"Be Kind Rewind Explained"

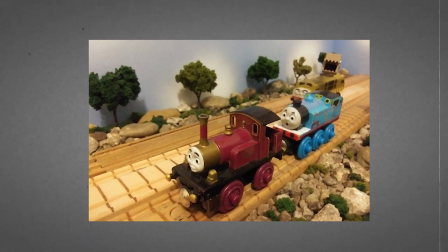4:19 Alas, even though I had taken pictures, made props, and even made a cast,
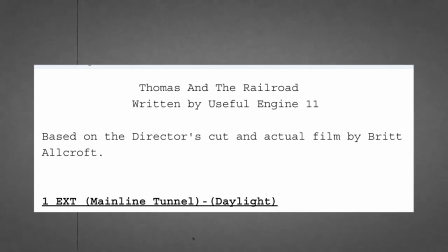4:24 and written half of a script, which I still have by the way, this project never came into fruition.
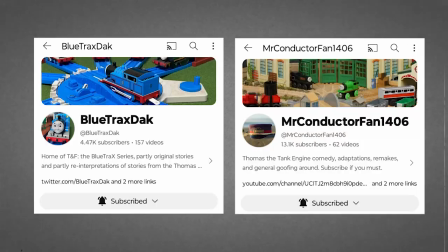4:30 I thought I was doing a complete ripoff of people who had already done Magic Railroad adaptations. I was taking what I loved from each one of them to make my own.
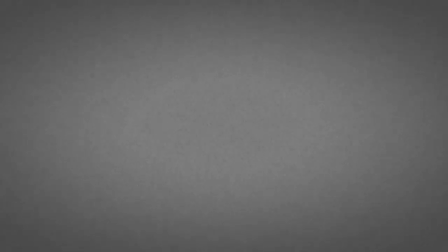4:39 A part of me is kind of glad that I didn't go through with this project, but a part of me kind of wishes that I still would have, just to see what it would have been.
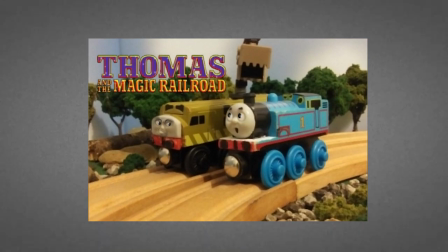4:47 Anyway, back to the thumbnail. This was going to be originally the first, sort of teaser thumbnail for the movie, but again, it didn't come into fruition, as I hadn't even filmed a single thing yet.
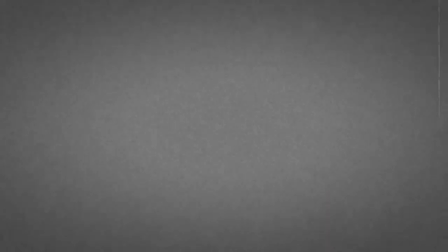4:59 And for a while, I thought I was just left with it, until my Be Kind Rewind project.
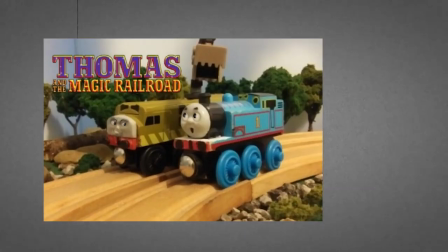5:04 As you can also see, there's actually animation in this thumbnail, which was done by 10 This was around the time when he was doing animation commissions,
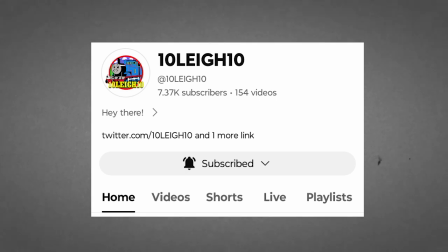5:12 and I think it only costed like $1 as this wasn't even a video.
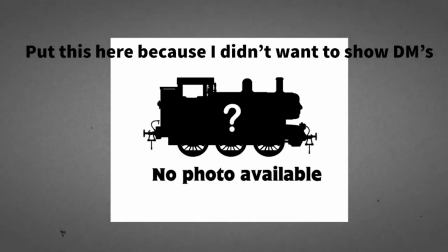5:17 I tried to get him to animate the rest of the scenes for the video, but however, he never got back to me.
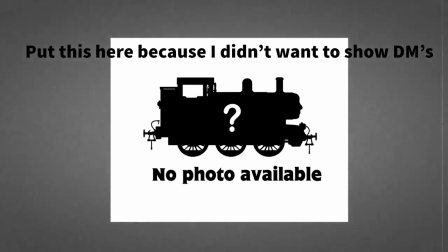5:23 Not to call him out or anything, but it just meant that I had to find someone else to do the animation for the entire video,
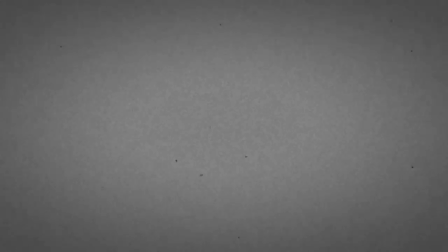5:29 which we'll get to later, but I thought I'd mention this before we actually started, but now we're actually going to start, so let's go.
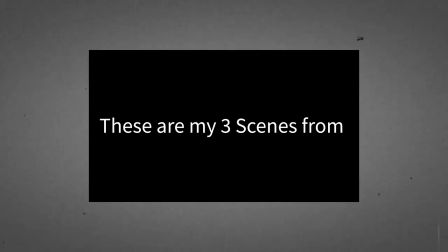5:39 So after this title card, I originally wanted to have the Magic Railroad poster, like this.
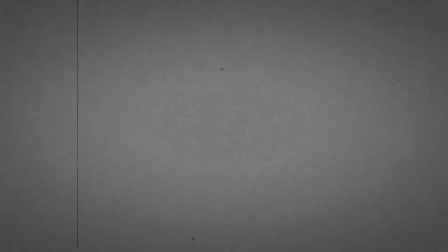5:46 However, one of the requirements is that we were not allowed to watch the movie, as we had to do it from memory. And I didn't want to download any parts of the movie to look like that I may have cheated the game, so I stuck with the title card instead.
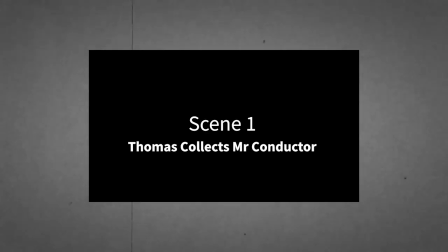6:00 Out of all the 3 scenes, this is the one line I actually messed up.
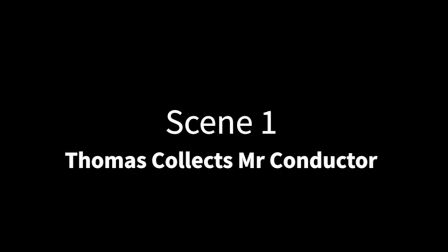6:05 I'll let it play out.
Like Stacy, Mutt sensed danger.
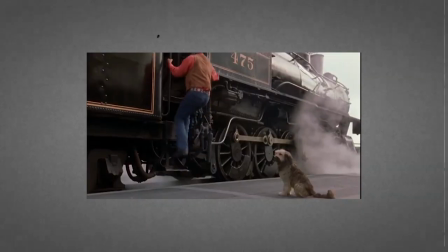6:10 He didn't want either me or Billy to leave Shining Time.
Now the line in the movie is actually, Like Stacy, Mutt sensed danger.
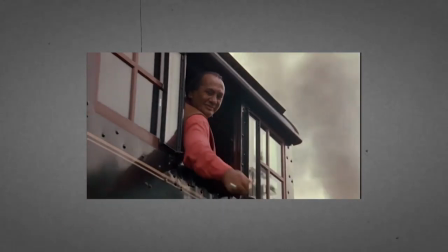6:18 He didn't want either Billy or me to leave Shining Time. but my project said me or Billy, so that's the only part I messed up.
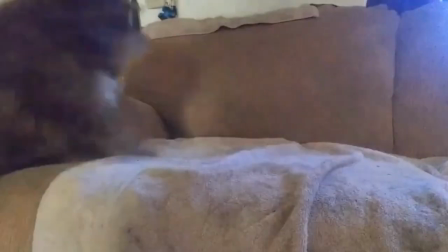6:29 Old Smokey, you stay right here until I get back.
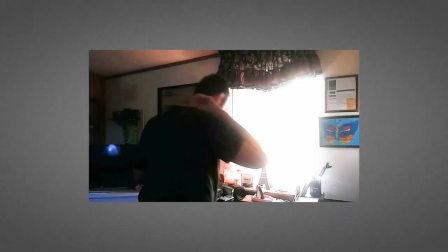6:33 Even though I basically play all the characters, from humans to engines, one of the people I got on this project was my family dog, Baby.
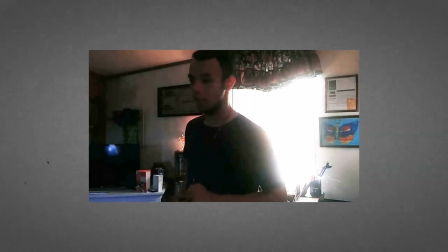6:41 So the thing with this scene is that I'm technically big size, like a normal human, when Mr. Conductor is technically supposed to be small.
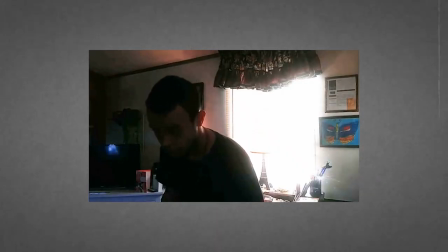6:49 But since I was going to be spending every single part of the video on a green screen, I decided just not to bother with this part.
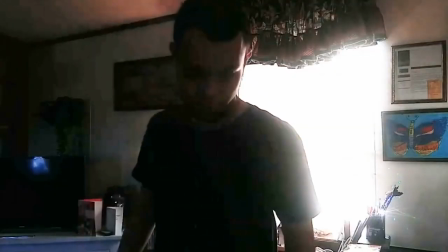6:56 Now what kind of answer is that? I'm going to be late.
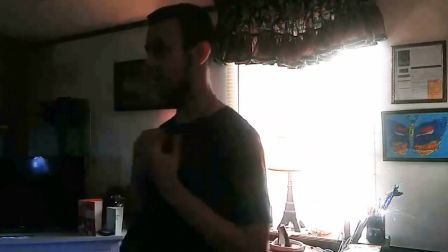7:02 I'll get back as fast as I can. I have to concentrate now, Mutt. I've suddenly started having problems with my sparkle.
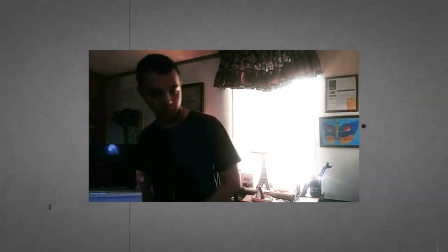7:09 Obviously, with me working with a dog and not another human, I had to do a few things to get Baby to do what I wanted her to do.
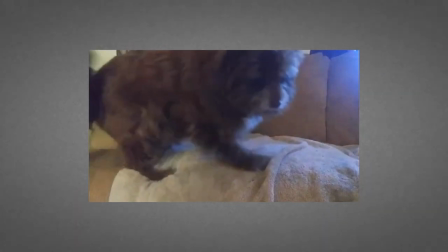7:16 I had to pat my hand on the couch for her to jump, and then pulled away my hand quickly to cut to Baby jumping.
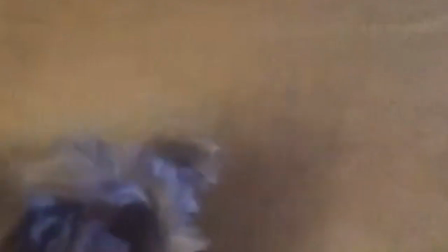7:23 And the only way I got her to turn around was, well, if you look right here, I threw a dentist stick so that she would eat it and ignore me.
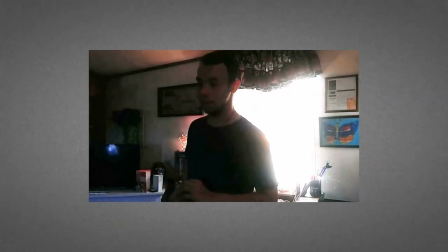7:33 Goodbye, Mutt.
In the scenes where I'm facing the camera, I had to turn up the brightness with the sun shining in the background.
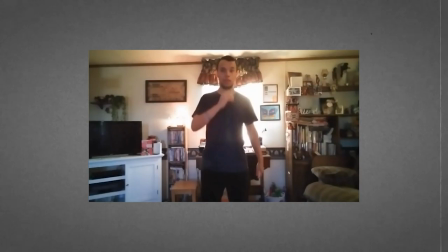7:40 For some reason, when I put my hand to say goodbye to Baby/Mutt, it made everything lighter, so I had to try to match that as best as I could.
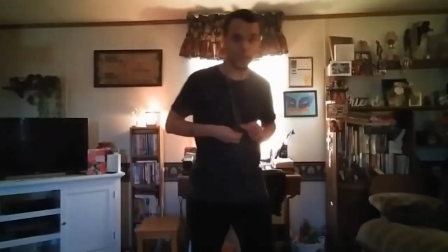7:49 Goodbye, Mutt. Sparkle, sparkle, sparkle.
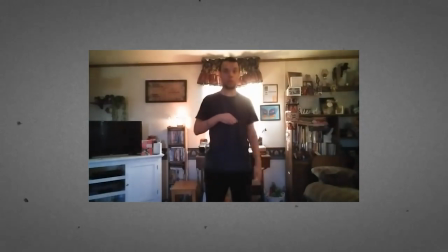7:58 The gold dust effect is one that I've used many times in past videos,
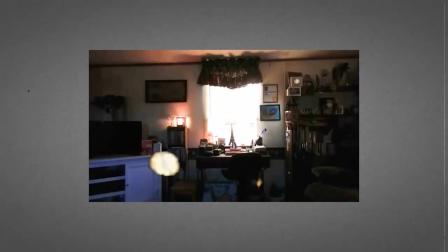8:02 and it's very good and iconic, and I've sort of mastered how to do it over time.
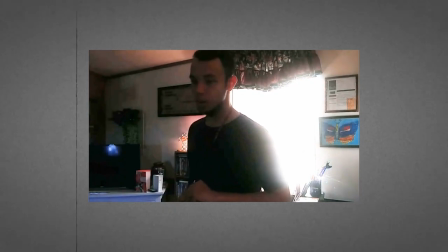8:07 Also, before I go any further, I also want to say that this video was made through 2 editors, Power Director and Adobe Premiere Rush.
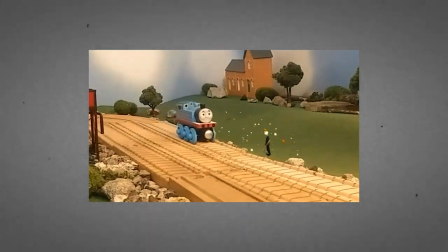8:15 I had to use Power Director for any green screen effects because there is no feature for green screen on Premiere Rush, only Premiere Pro, and there's no actual way I'm paying that much for it.